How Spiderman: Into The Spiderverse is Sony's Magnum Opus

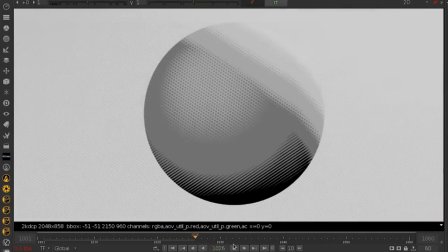246s
Like, they built their own visual language, as they call it, to help the artists. And it doesn't stop there, ladies and gentlemen.
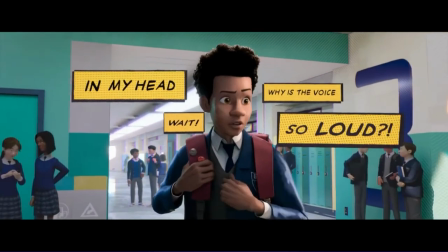252s
There are 2D images in between frames, boxes explaining Miles' thoughts, topography and marks, which would help indicate what's happening in a comic.
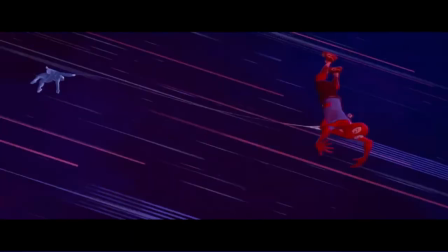261s
Now, remember when I said they have comic print shading? Well, they actually use a lot more comic print to give it that comic look.
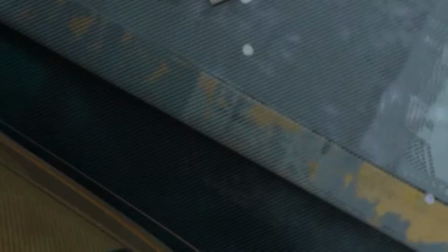267s
Pausing at any frame, you'll see some level of comic print, or even that use in like the collider beams.
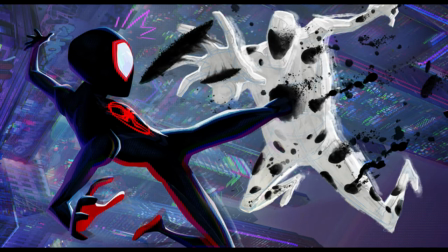273s
I should also mention they are also going to use this visual print effect for the new villain in the next movie.
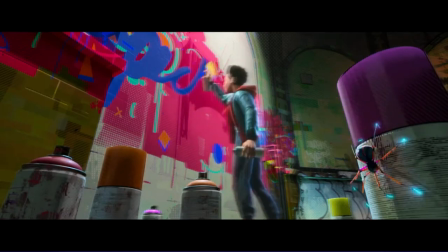278s
And there was also the use of chromatic aberration, which would usually limit printing on comic books.
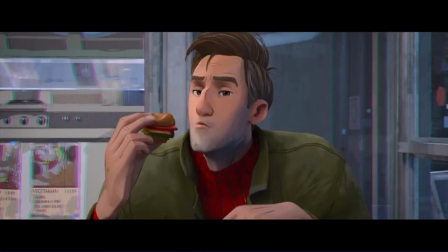283s
And it was actually used as a sort of blur to shift focus on what is and isn't important.
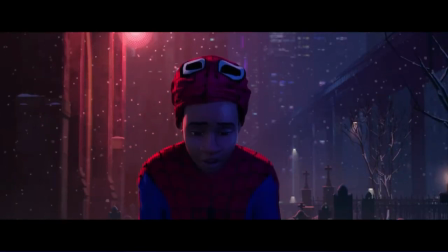289s
But it's not just the animation or comic feel of it. No, no, no, no.
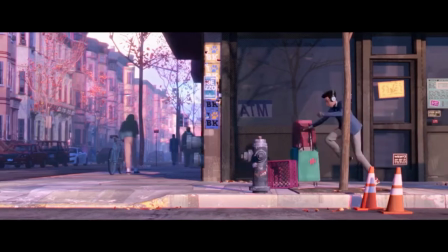293s
It's also that it's very colourful and alive. Now, there isn't a moment in the movie where the backgrounds feel dead and lifeless,
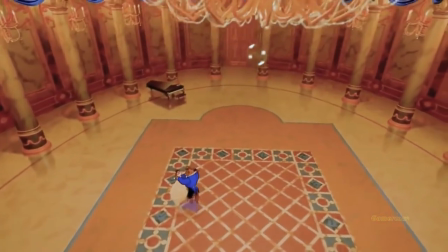300s
unless those moments have a deep impact. Some movies will use something to their advantage to show happy scenes or gruesome scenes you should take to heart.
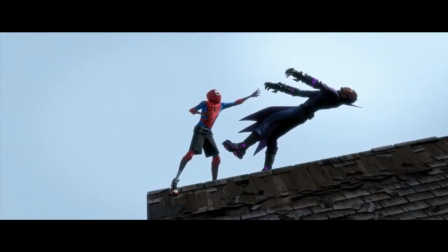309s
Well, how Spider-Verse does this is with a frame of Aaron being shot, showing a red to show the urgency of the situation, and, well, of course, blood.
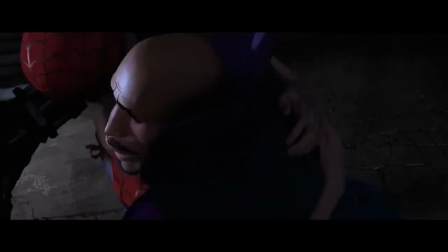317s
And so, afterwards, Miles swings into an alleyway, with a background being dark and ugly.
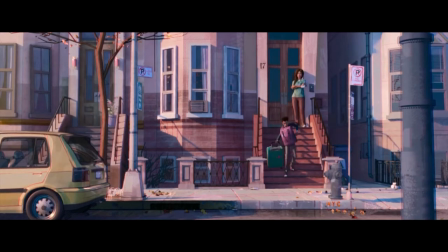323s
A lifeless background, unlike the buildings we've seen that were full of colour.
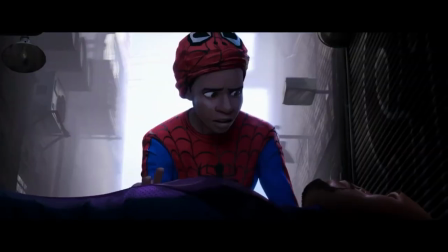327s
This shows the symbolism of how Aaron is on his deathbed because of his last good act to Miles.
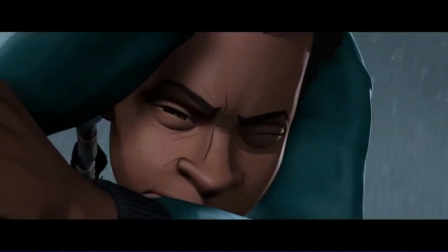332s
Another is early in the film, when Miles as Peter is almost dead,
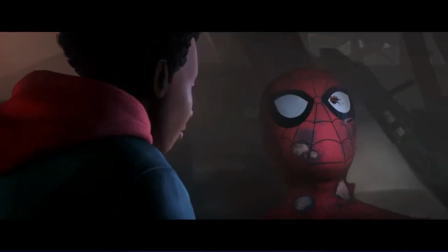336s
left in an area that doesn't have any nice colours in there, showing us just how dark the scene is.
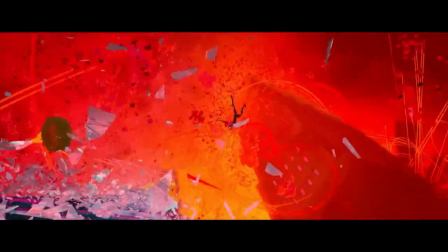341s
So, the animation is spectacular, the comic feel of it is a beautiful, unique element I adore.
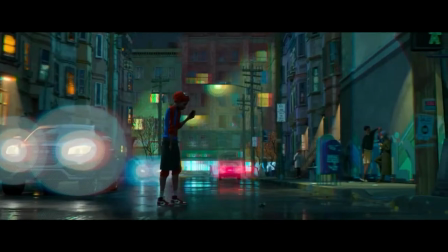347s
The backgrounds are vibrant, whether in day, night, or in tunnels, or they look ugly and show symbolism. Another great element of the films is its very likable characters. While it is lacking in different Spideys, we do get different alterations of the spiders that aren't the same,
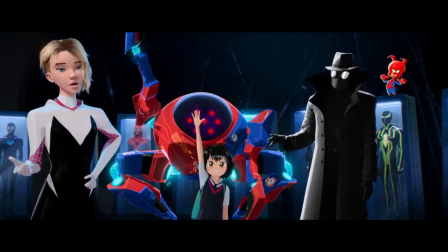366s
either in terms of person, personality, gender, species, or the use of their power.
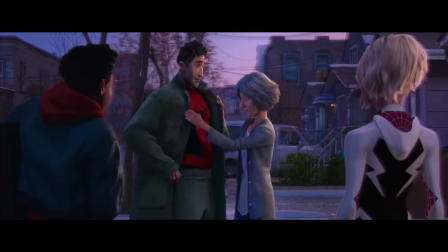371s
In the movie, there are 6 Spider-Men and Spider-Women: Miles Morales, Peter B. Parker, Gwen Stacy, Noir, Penny, and Spider-Ham.
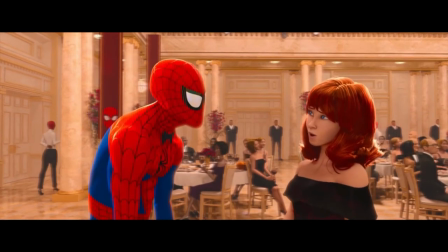378s
And all of the spiders are actually likable characters, even if some are stereotypes turned to the max.
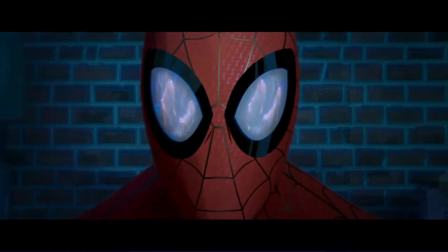383s
Some of my favourites I'd have to say are Miles and Peter's character. Miles in TV history has been basically a mirror to that of Peter's Spider-Man.
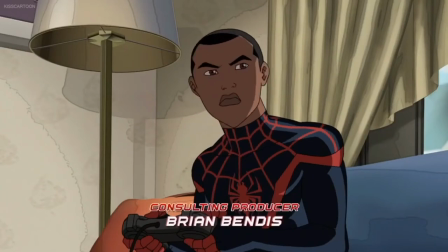392s
Apart from the design of his outfit, he never had a unique personality to be his own character, unlike the other Spideys we've seen before Spider-Verse.
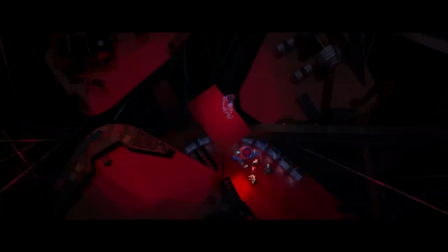399s
However, this new Miles was something different, but he had to learn he can be different.
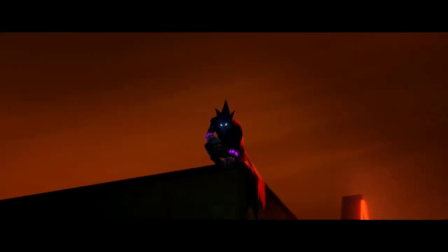405s
So, how does Sony display this? Through the movie, we get shown Miles try and copy the original Spider-Man,
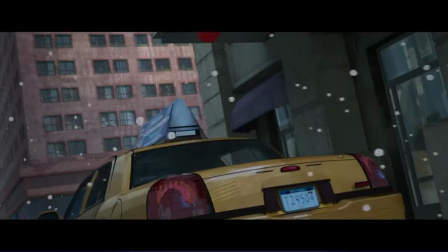411s
but this is something that didn't work, almost getting him killed and causing his powers to be disconnected.
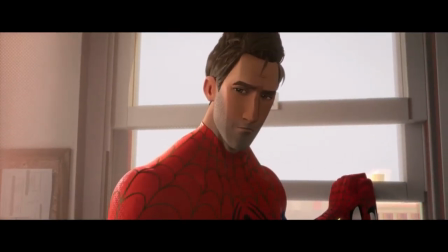416s
But him understanding the fundamentals of his skills, and with Peter's words, he controls his powers.
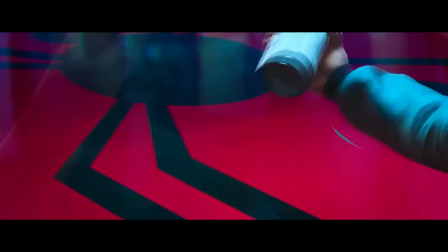422s
He makes his own suit, he becomes the new Spider-Man, his own Spider-Man.
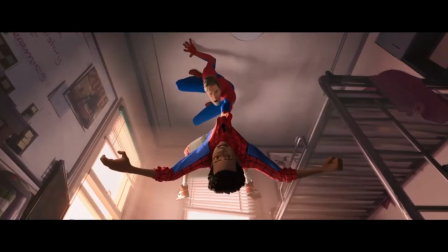426s
Peter B. Parker is a different take on the normal Peter Parker. I mean, in the shows at least.
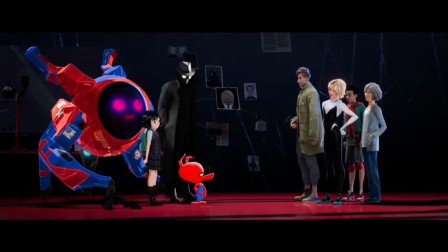432s
I don't read comics. One where, unlike the other Spideys, he's a lot more broken or washed up, as he's lost more than the others.
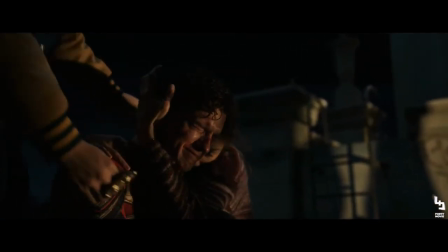440s
Something to understand is that there is a mandatory thing about Spider-Man's character, which is experiencing a loved one die.
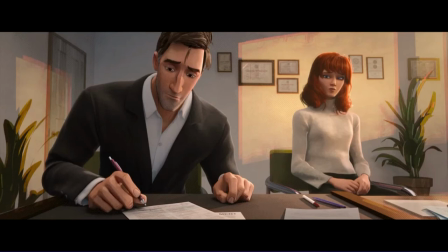446s
But Peter B. Parker, well, he had to bury Aunt May, experienced a divorce from fearing of wanting kids, leading him to still have the skills of Spider-Man,
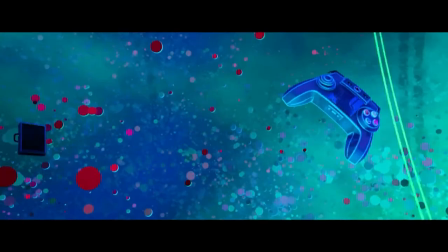455s
to be competent as a Spider-Man, while also showing us that his character's drive to have nothing to lose if he stayed in Miles' dimension to die.
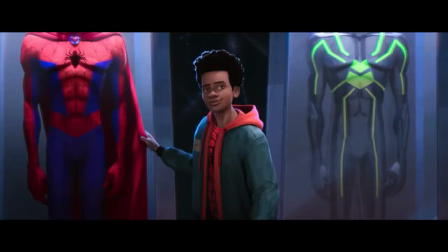462s
But over the course of the film, he learns to change, and he learns that he might want kids, his comedic yet darker take on Peter Parker, and I'm all in for it.
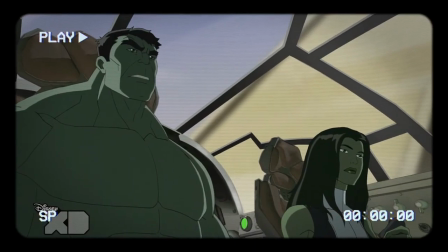471s
I should mention that in my last video, I wanted new characters to be shown in an animated media, whether shows or movies. I just didn't want the same characters. Well, while they do show the same Spideys here, well, except for Penny since I had never known her prior, I do like these iterations better.
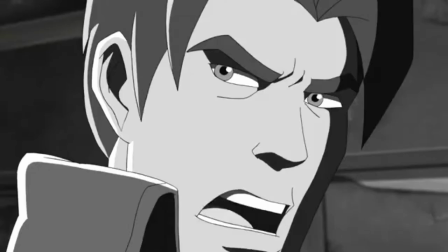487s
For example, I knew of Noir from Ultimate Spider-Man, and boy was he a buzzkill, and just, quite frankly, unlikable.